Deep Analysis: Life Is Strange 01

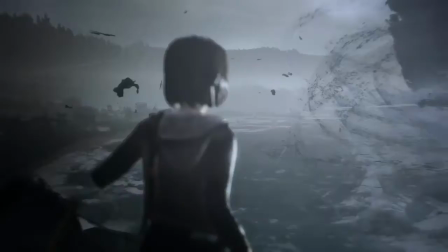But just briefly, I want to mention that the visuals of this scene are really nice, but you have to be careful to establish them.
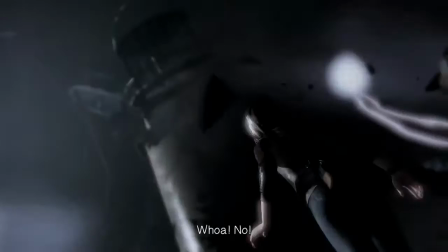I just don't feel the weight of this hurricane.
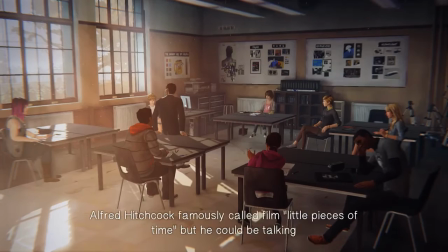And here we are waking up. So this is a classic opening, of course, the hero wakes up.
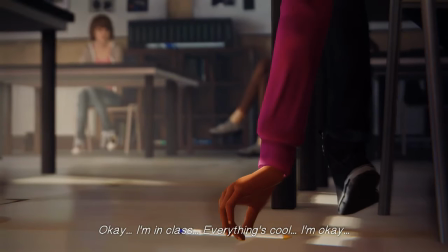It was nice of them to do a flash-forward cold opening so that I could not start here, the most boring possible place. But I need to stop for a second, because I have to admit something. I hate this scene. Not because it's bad, but because I have played it dozens of times.
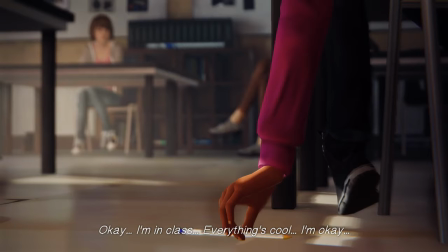By now, I will not cry if I never see Mr. Jefferson's classroom ever again. This is really not my favorite anymore. But it is a solid scene, and you need to pay attention to what Mr. Jefferson says during these moments, because this is the most carefully written dialogue in the whole game, even though it doesn't appear to be.
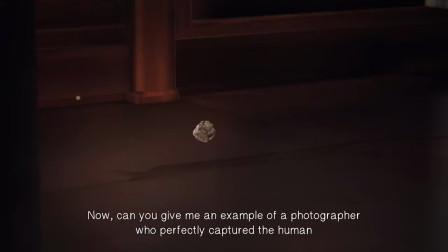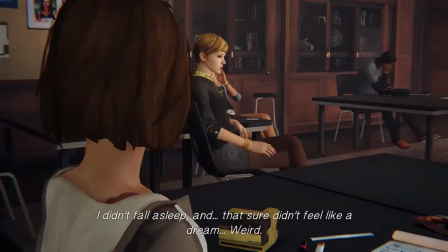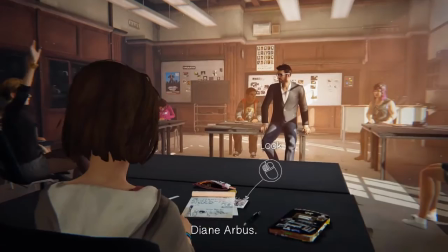Here it comes.
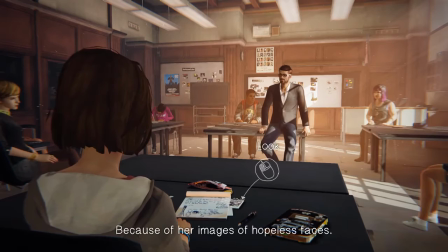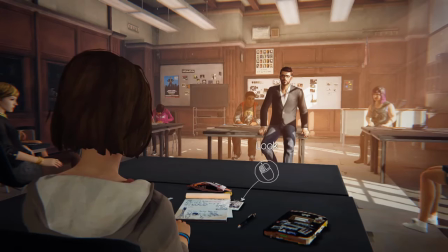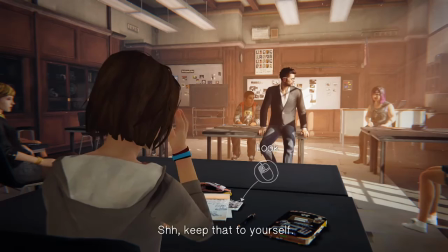She saw humanity as tortured, right? And frankly, it's bullshit. Shh, shh, shh, shh.
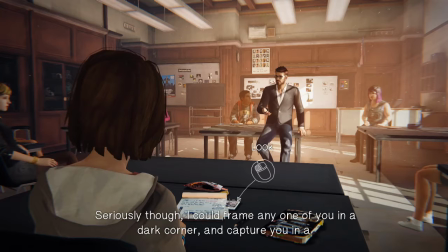Keep that to yourself. Seriously, though, I could frame any one of you in a dark corner and capture you in a moment of desperation.
So, if you've never played the game before, those lines seem probably pretty reasonable.
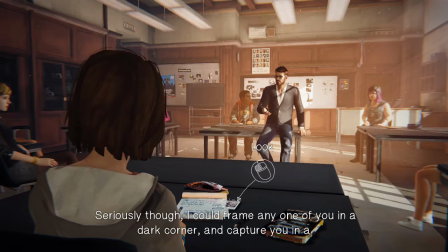They're also very carefully faded into the background, and this is a technique that everyone should use in their own games when they're doing dialogue. This scene is largely a bunch of characters randomly talking, but that's not how it actually plays.
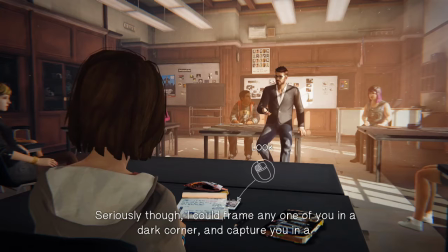Right up front, there are several distractions, such as the piece of paper running across the screen and hitting the girl in the head, and also the ringing of the phone. So there are a couple of things to make you realize that this isn't just dialogue gone wild.
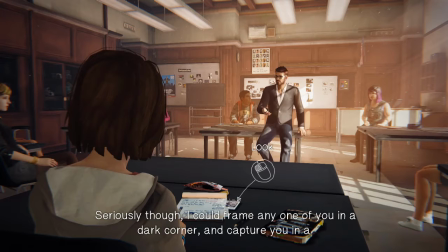Moreover, we stopped and just kind of stared blankly while he finished his dialogue, because I wanted you to pay attention to that dialogue, But in the actual game, you are guided into noticing the things on your desk and around your desk.
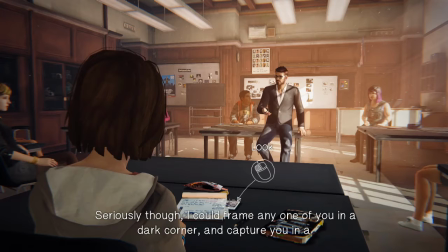And it's a tutorial on how to interact with stuff in the game world. So chances are you weren't paying very much attention to that dialogue. If you've played the game before, you know that that dialogue is a huge tell. And I'm not going to go into great detail about that until we get there.
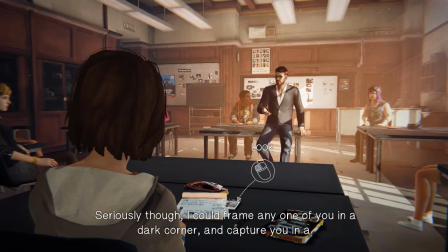But obviously, I'm going to spoiler this whole game. so hope nobody minds. And that very carefully written dialogue is hidden under a layer of distractions, and that's a very powerful technique to make sure that nobody pays too close attention to your foreshadowed dialogue.
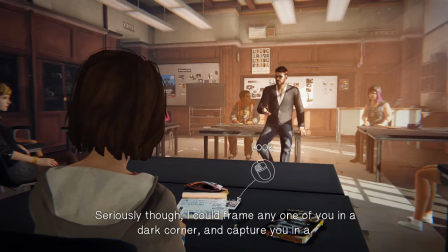In fact, paying too much attention to dialogue is often just a bad idea in general for the player, because dialogue is extremely slow, and this game has a lot of dialogue it's gonna be a problem for us because I'm gonna want to try and skip stuff but I'm not gonna be able to
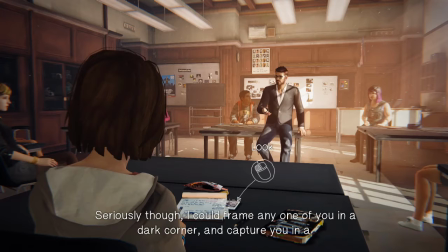so that's that's a flaw that they don't let you skip things but I can see why they did it given the content of the game now
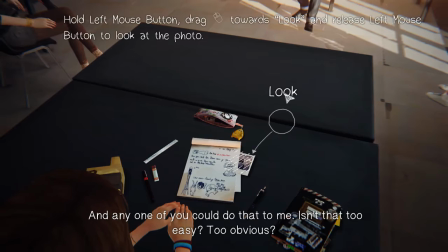let's go through our item tutorial and any one of you could do that to me isn't
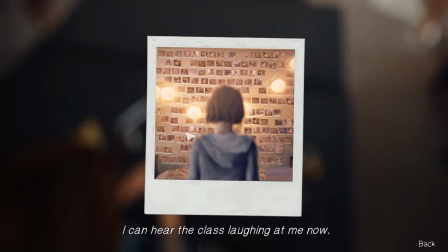that too easy too obvious look at this crap how can
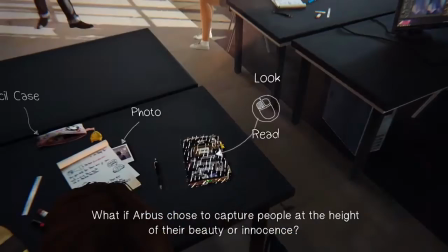I So now you know how to use an item, and you get all these here, see?
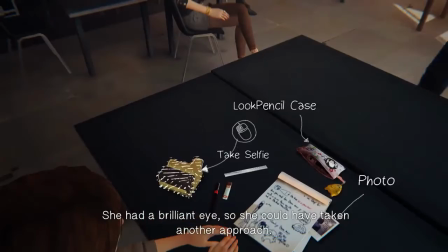All of this text is a tell.
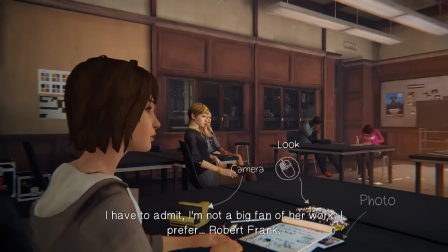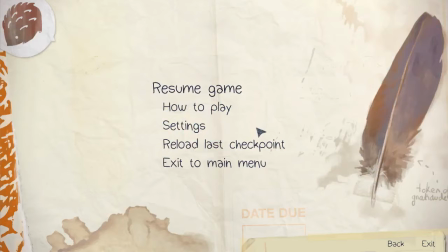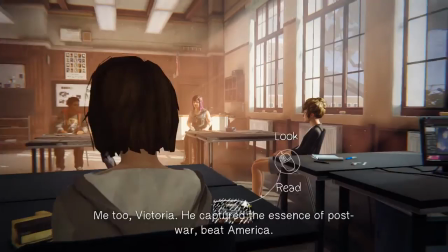So I also wanted to talk about the visuals of this classroom.